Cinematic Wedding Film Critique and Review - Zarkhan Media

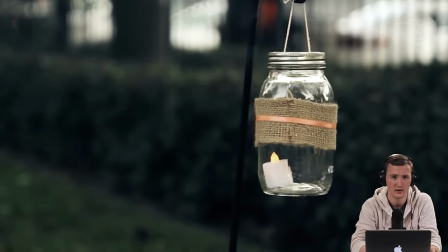20:30 it sounds like her card to him or or vice versa
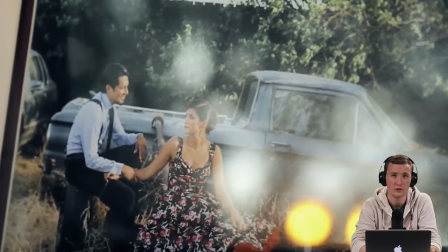20:35 but this was recorded with the card so maybe they use the zoom at that point but it just sounds like the audio is very distant so there's a lot of audio
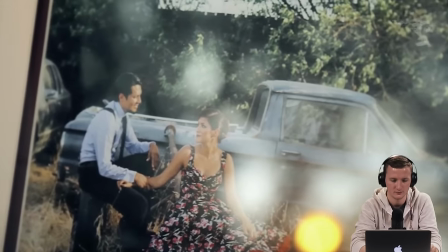20:45 sweetening and tweaking to do that's cool i like the handheld that's
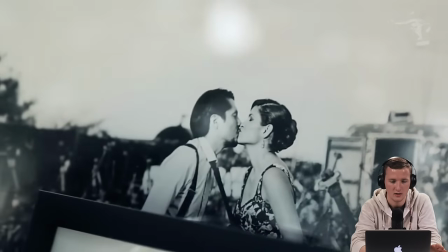20:50 a really good natural transition right there okay so i hear
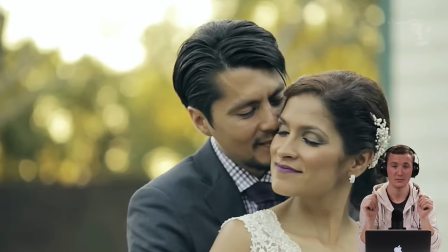20:55 photographer clicks in the background of the audio so that means they were rolling on the actual card reading which leads me to believe that it was the camera audio because they don't I don't think they put a mic on the bride or
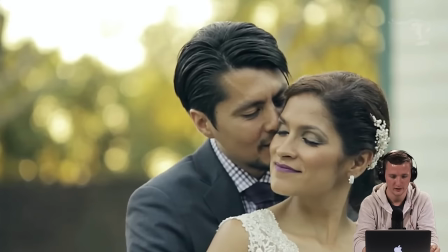21:11 groom before the card reading in anticipation of their opening okay
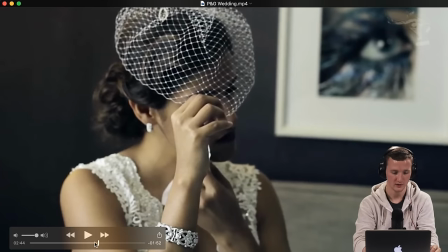21:18 so we're back to this look at this time jumping almost at the three minute mark we're going back to the card
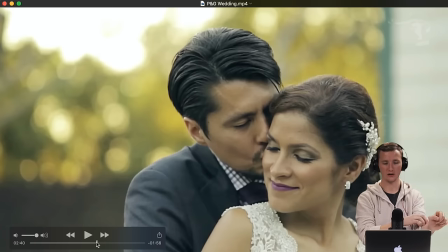21:23 reading so this is great showing that's beautiful bokeh looks great look at that hair though
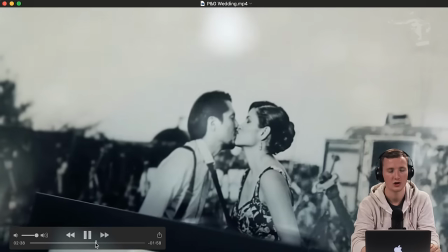21:31 so whenever like it's it's that in between transition couple shots you know that's a great way to bridge two stories
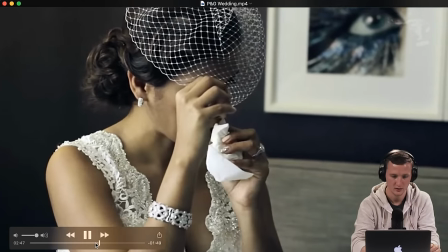21:40 together so she's opening she's crying it's good a little jerky a little jerky smooth it out
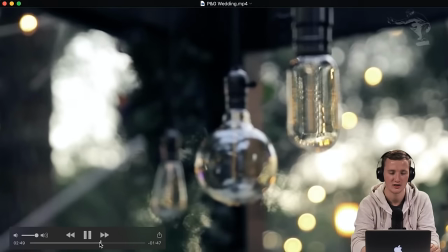21:53 ooh bocalicious bocalicious definition i'm not gonna
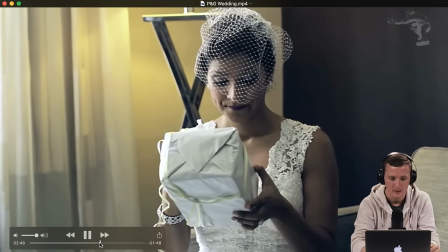22:00 i'm not gonna i'm not gonna sing fergie lyrics let's just look at that one more time so wide
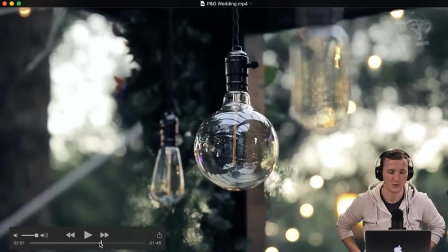22:08 open looks like a 50 but it's on a t2i so maybe 35 maybe a 50 wide open at sunset bokeh slide and focus pull very very tricky
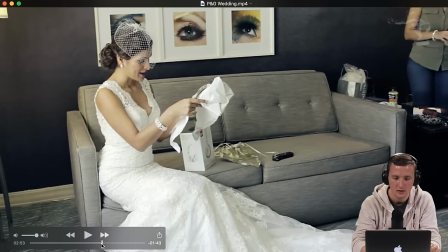22:25 all right hold on i think we got some info here let's pause there's the zoom okay so they had the zoom it wasn't on camera audio i'm guessing for both so number one i can see the zoom number two
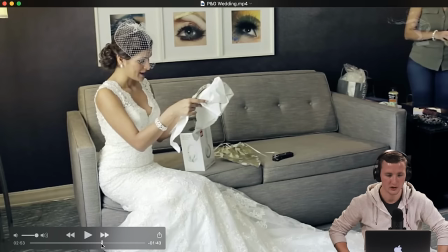22:40 Two, it's too far away to get good audio. Number three, there's really no good way to do that. You know, you'd either have to boom it or have some kind of Rode VideoMic Pro on top and then get up close, you know.
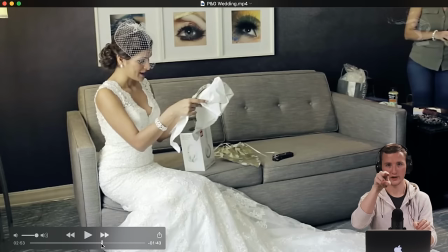22:56 I think a Rode VideoMic Pro directional right at her face on the camera over here would have been the best way to get that. Otherwise, you know, laver up. connect a mic into this put it behind her run the wire up
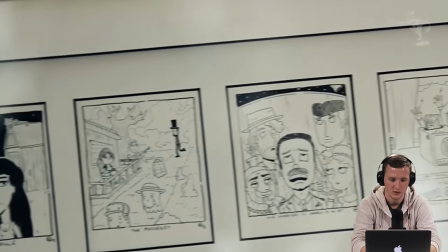23:15 cool good wide i know where their reception is now that's cool framing framing
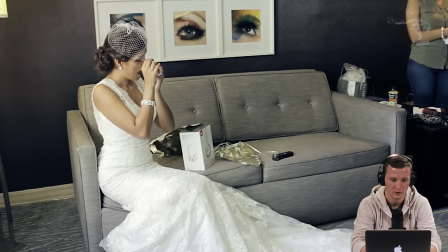23:24 cool show me the other shot show me the other shot if they cut to the other angle
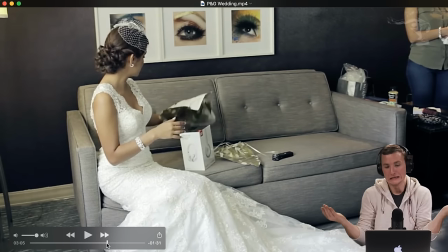23:30 that would have been better so once again I would have liked perpendicular maybe it would have been too similar to the other shot so it wouldn't have worked you know you don't want her shots to look exactly like his shots for the card reading and gift opening but
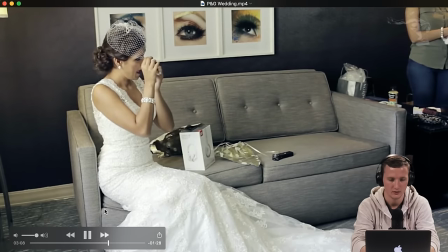23:45 cut to the other clip mm-hmm good emotions yes all right so
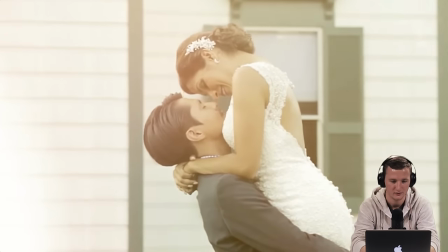23:53 that's heavy on the on the filter slow motion
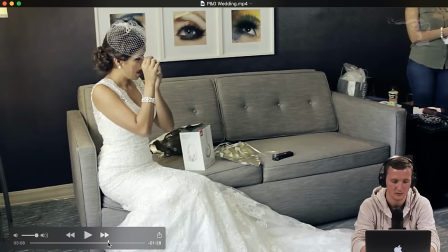23:58 okay all right i
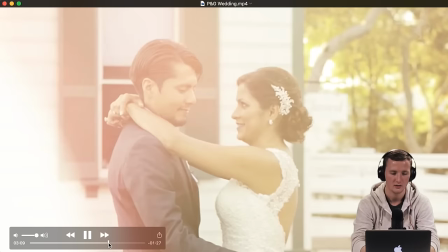24:10 think that whole second shot should have been cut the
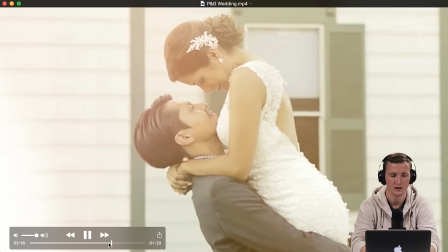24:16 whole first shot should have been replaced with this one and then that three second gap where there's no music and it's just showing the clip that should have been cut out so it's like the audio fades we see this and then just goes
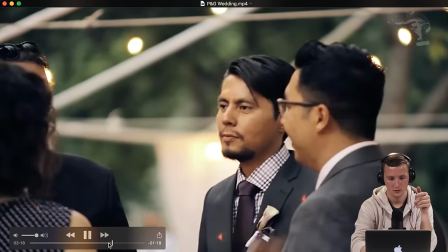24:30 straight into this good the two of them focusing on the bride
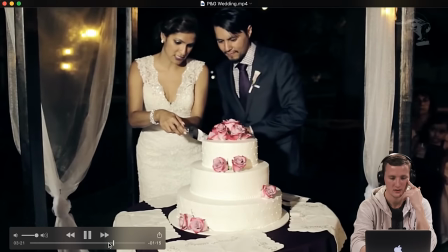24:35 and groom good good bokeh this is obviously a sunset now lighting it looks like an outdoor tent kind of ceremony so you're lucky you have this kind of lighting it kind of works you know there's no backlight so it's very flat
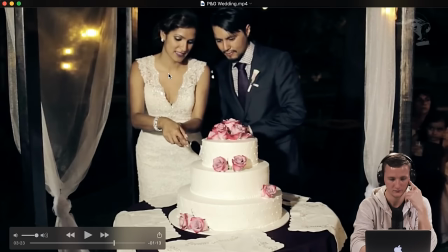24:51 lighting but they're illuminated enough especially for a t2i which isn't going to have the best
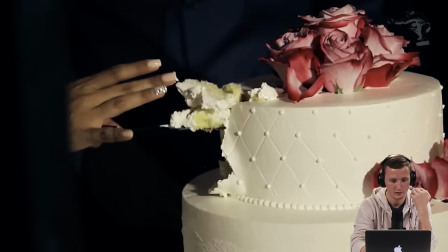24:57 iso capabilities good wide good insert it's not bad
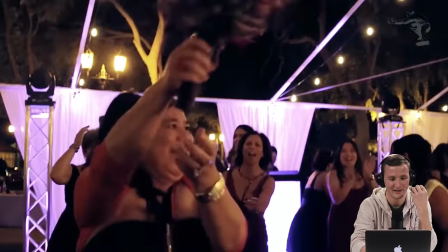25:03 nice i like that good tighter
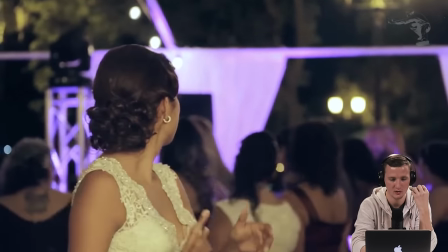25:11 than usual which is it works because you got the action with the second person and they're two enough like different enough shots that
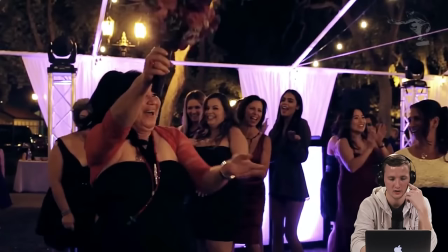25:19 it works
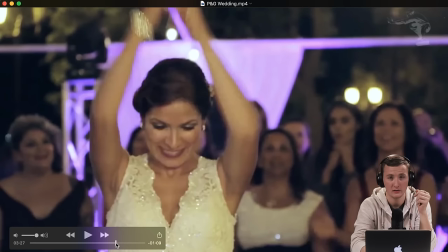25:20 i would have liked to see these clips i'm not sure what shutter speed but like at 180th shutter speed would have been cool cool
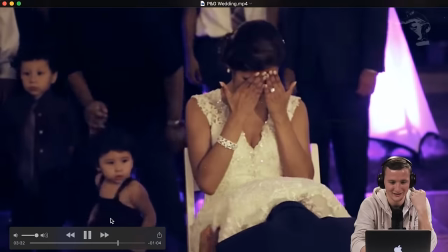25:30 i like that okay
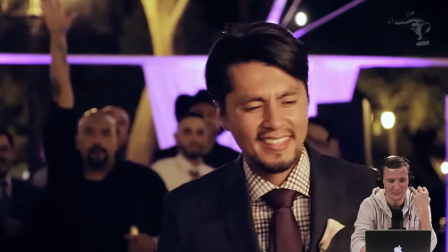25:34 it's very similar he fakes them out i love it good second
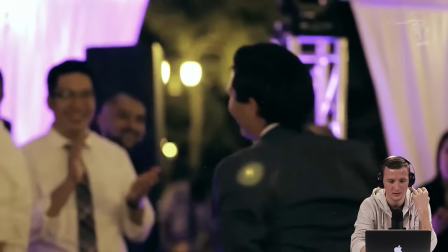25:39 shot okay stabilized but gets the action
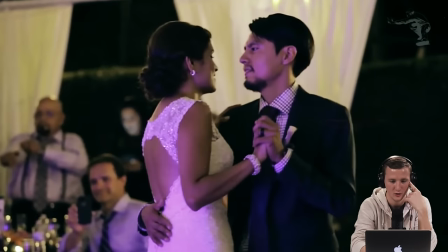25:46 very tight on the faces good smiles emotion good cut out that's a good master shot right there
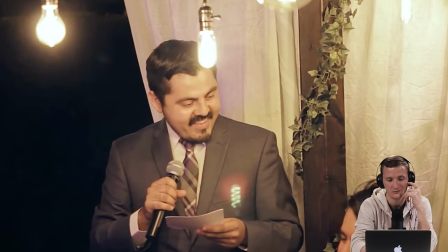25:53 I want to hear the speeches though. So this is where tapping into the DJ, because they have this wireless here. So it would have been super easy to record out of their system with either a quarter RCA to your quarter, if you have like a zoom, or if you have like on my starter package,
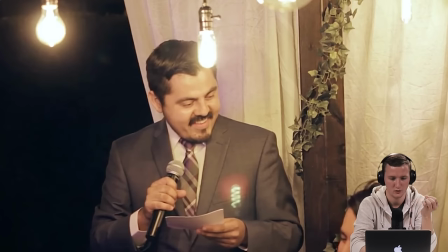26:13 something that takes 35, so it'd be 35 to quarter or quarter to RCA to 3.5.
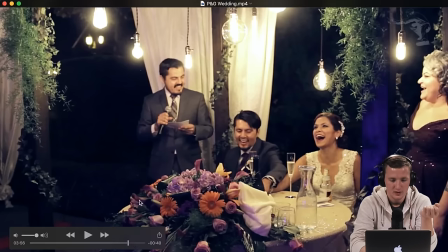26:22 So they didn't have any lighting for this reception. But look how fucking awesome these light bulbs are.
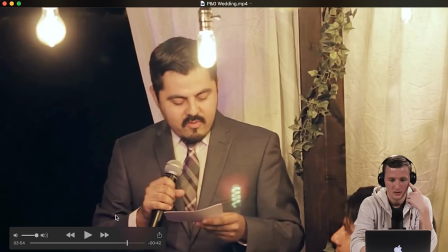26:30 And this crazy lens flare. That's what's going to happen. So you obviously don't want this to cover his face.
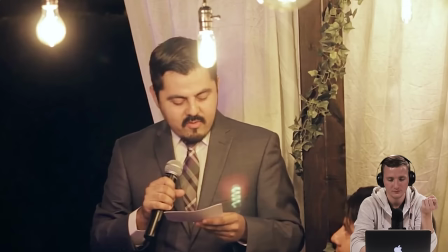26:38 So maybe shooting lower would have helped. Or repositioning him. But you have more headroom on this side.
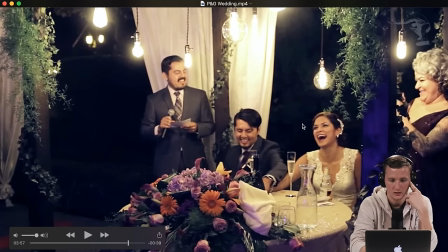26:47 I would have... It works. There wasn't much room. so that's cool i don't know what's going on here though i guess that's the maid of honor
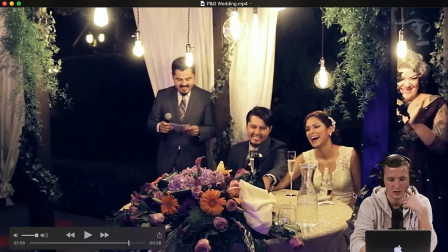26:58 yeah so this is a good reaction to show them all i would have focused just on them though with this camera detail
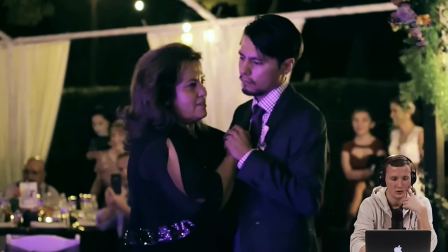27:06 good good shooting into the light so the thing with not using any lights
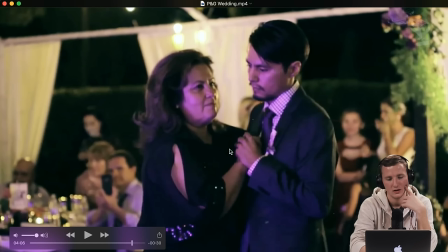27:15 at your reception is this so you know the purple you're the the subject is pretty much the same exposure as the background so this is super distracting especially that dude he's I need to remain calm but he's going to have the
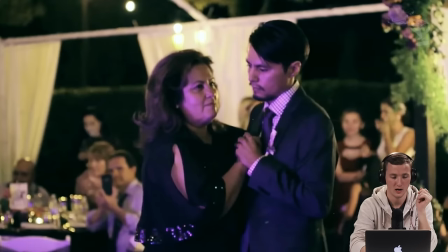27:33 best photo ever mark my words cool
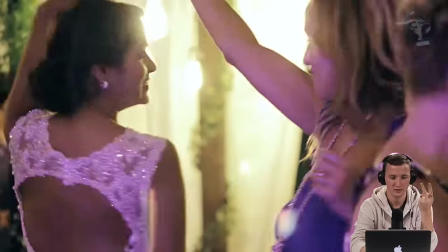27:39 double camera coverage the whole nice use of lens
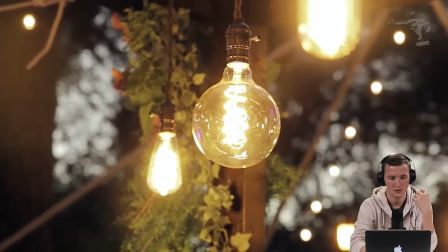27:45 flares you get some cool lens flares from those so we're back to this to end it pull
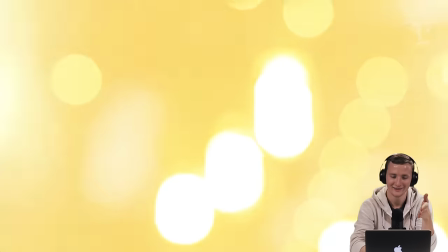27:51 oh look at that okay all right
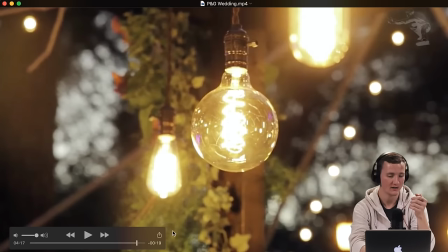27:56 i was surprised when they went back to the same shot the same angle but look at how cool this looks
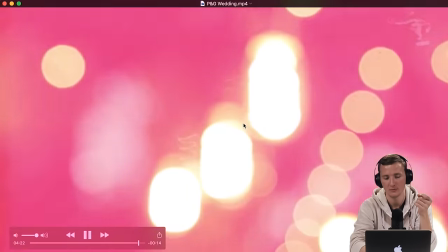28:03 these crazy lens flares show up boom boom and then they just go crazy with the filter
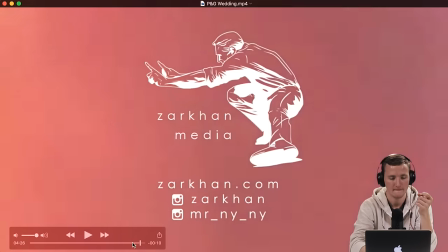28:07 big text not my style everyone has their style as far as the text.
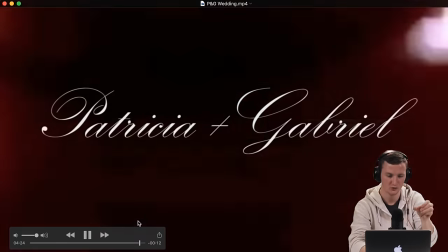28:13 So I would go smaller with the text and more legible.